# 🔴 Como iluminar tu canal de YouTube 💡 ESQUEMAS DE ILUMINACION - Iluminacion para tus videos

Esto te dará un look menos dramático, por decirlo de alguna manera. Y es el tipo de iluminación que lo verás en comerciales o beauty shots,
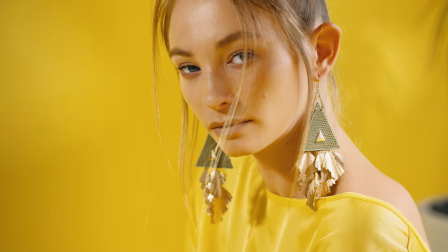donde podrás visualizar cada detalle de la piel y no te dará esa sensación de dimensión o profundidad en su sujeto. Paramount o Butterfly Lighting Si cambiamos un poco la dirección del Key Light,
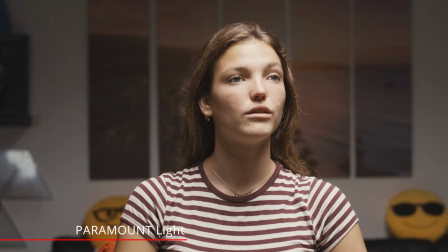ubicándolo frente a la cámara, pero más alta que el Flat Light, tendremos el Paramount Lighting.
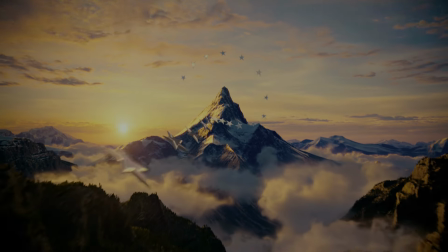Se llama así porque fue inventado en Hollywood como la descripción del glamour de los años 30.
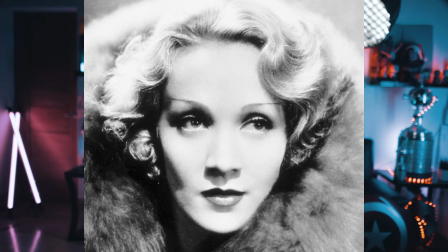Y ha sido famoso por haber sido utilizado por celebridades como Marlene Dietrich, tanto en retratos como en films.
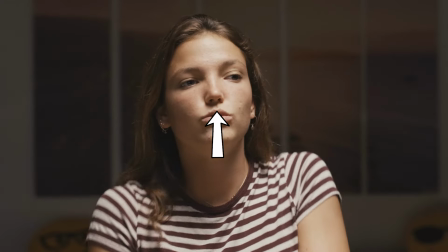También es llamado butterfly porque se genera debajo de la nariz una sombra que parece una mariposa.
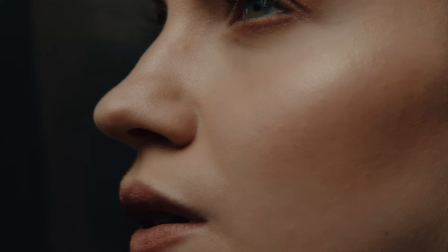Y si bien es un look bien femenino, por remarcar los pómulos y contornos de la gara,
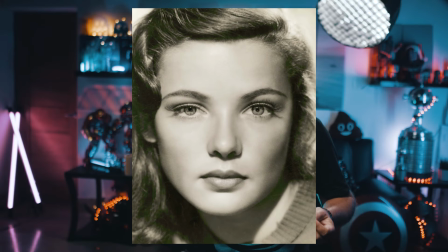y además produce que el maquillaje se vea de una manera excelente. Pero más allá de eso, también puede ser utilizado para hombres. Es utilizado en retrato, beauty shots y también comerciales.
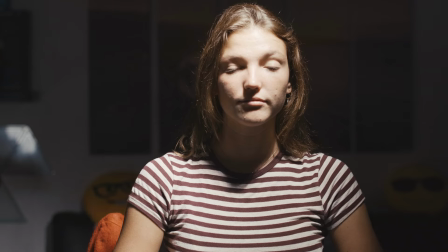Pero hay que tener mucho cuidado con la posición de la luz, Porque si la colocas muy por encima,
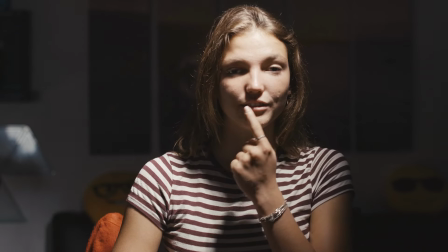de esta manera, la mariposa cruzará toda la boca, produciendo un efecto muy raro.
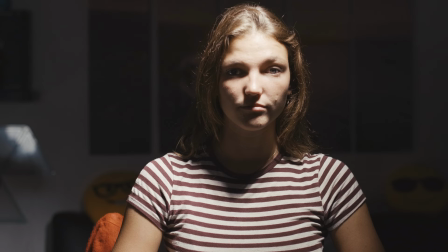Y se generan lo que se llaman Raccoon Eyes, que es una sombra muy marcada en los ojos. Loop Lighting. Tal vez la traducción del nombre no te diga mucho, Lazo.
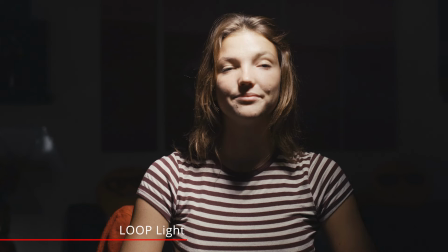Pero es porque forma una especie de lazo en la parte inferior de la nariz.
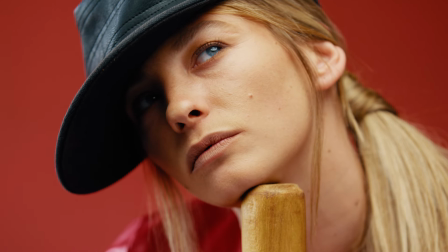Este esquema consigue unos resultados intermedios entre la iluminación Butterfly y Rembrandt, de la que te hablaré en un momento.
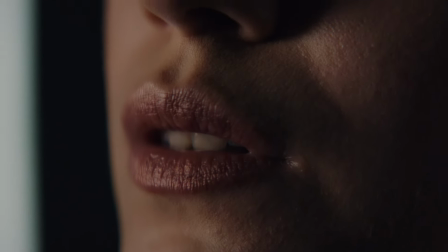Y se realiza moviendo la luz hacia arriba, a la izquierda o derecha, en relación a lo que habíamos visto en el butterfly.
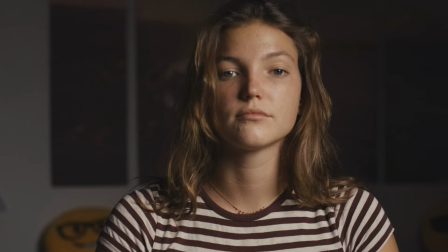Esta luz suave genera unas sombras precisamente suaves y un poco curvadas.
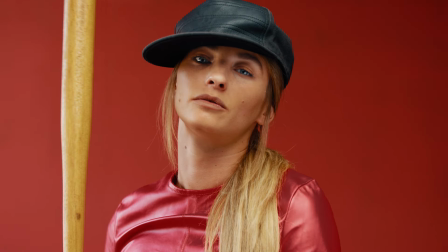El objetivo es ensombrecer ligeramente la parte inferior de la nariz y la mejilla. Esta es ideal para caras redondas,
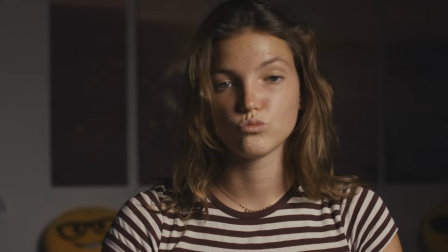ya que las sombras que generarán en el extremo opuesto de la nariz dará la sensación de que la cara es más chica y larga.
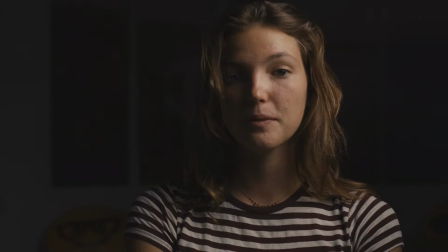Alejando un poco más la luz hacia un costado, lograremos que esa sombra se conecte con la sombra de la mejilla, produciendo el Rembrandt Light.
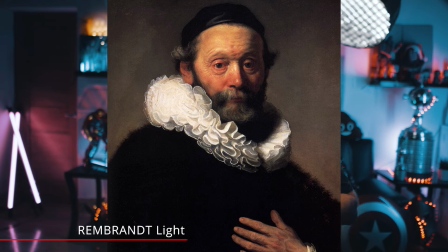Wedget o Rembrandt Light. Rembrandt es considerado uno de los maestros de la luz en la pintura, más precisamente en el estilo barroco. Su reconocimiento es tal que existe un tipo de iluminación en la fotografía utilizada para el retrato que lleva su nombre. El principal logro del pintor fue conseguir una máxima definición de luces y sombras que en el caso del retrato se traducía en que una parte de la cara estuviese perfectamente iluminada y la otra en sombra,
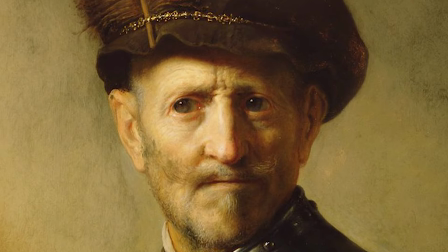con la particularidad de la formación de un triángulo de luz debajo del ojo del modelo en la parte que está su sombra.
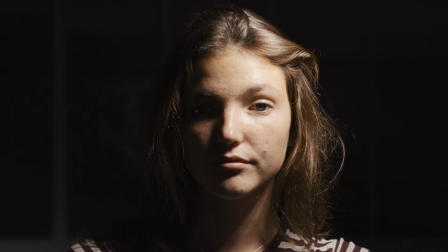Este esquema de iluminación se llama también el triángulo de Rembrandt y lo habrás visto más veces de los que seguramente le has prestado atención como por ejemplo en afiches de películas de superhéroes. Si bien es una técnica que predomina en los modelos hombres también se puede utilizar para mujeres si se realiza con delicadeza. Split Light Si movemos la luz completamente a un costado lograremos lo que se llama split lighting y es cuando una parte de la cara está iluminada y la otra parte completamente oscura. Este esquema produce imágenes súper dramáticas y especialmente es para mostrar carácter y conflicto. Es por ello que el Split Lighting es para dar un look muy masculino y fuerte, mientras que el Paramount o Butterfly es para lograr un look más bien femenino.
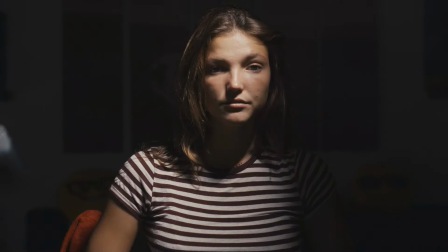Si exageramos la ubicación del Key Light, lograremos sombras poco naturales en la cara,
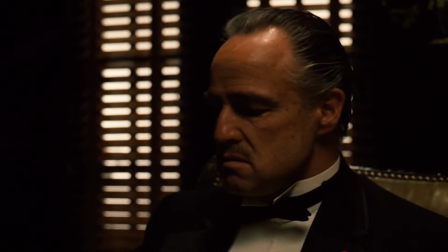como por ejemplo como se hizo en la cara de Marlon Brandon en la película El Padrino,
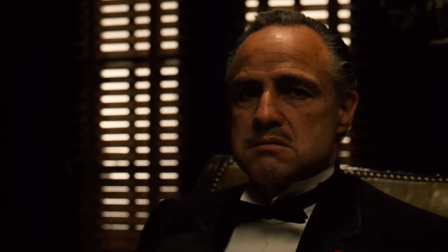donde se colocó el keylight directamente sobre la frente del actor para remarcar esas sombras y dar un look súper rudo y dramático.
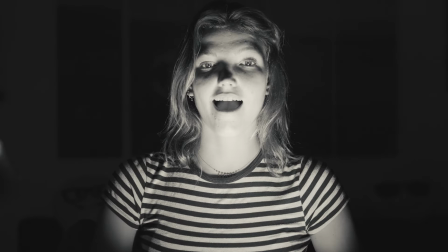Por otro lado, la luz muy baja genera sombras donde realmente no estamos acostumbrados a verlas. Pero también se iluminarán partes que también nunca vemos iluminadas, como la pera debajo de la nariz o bajo las cejas.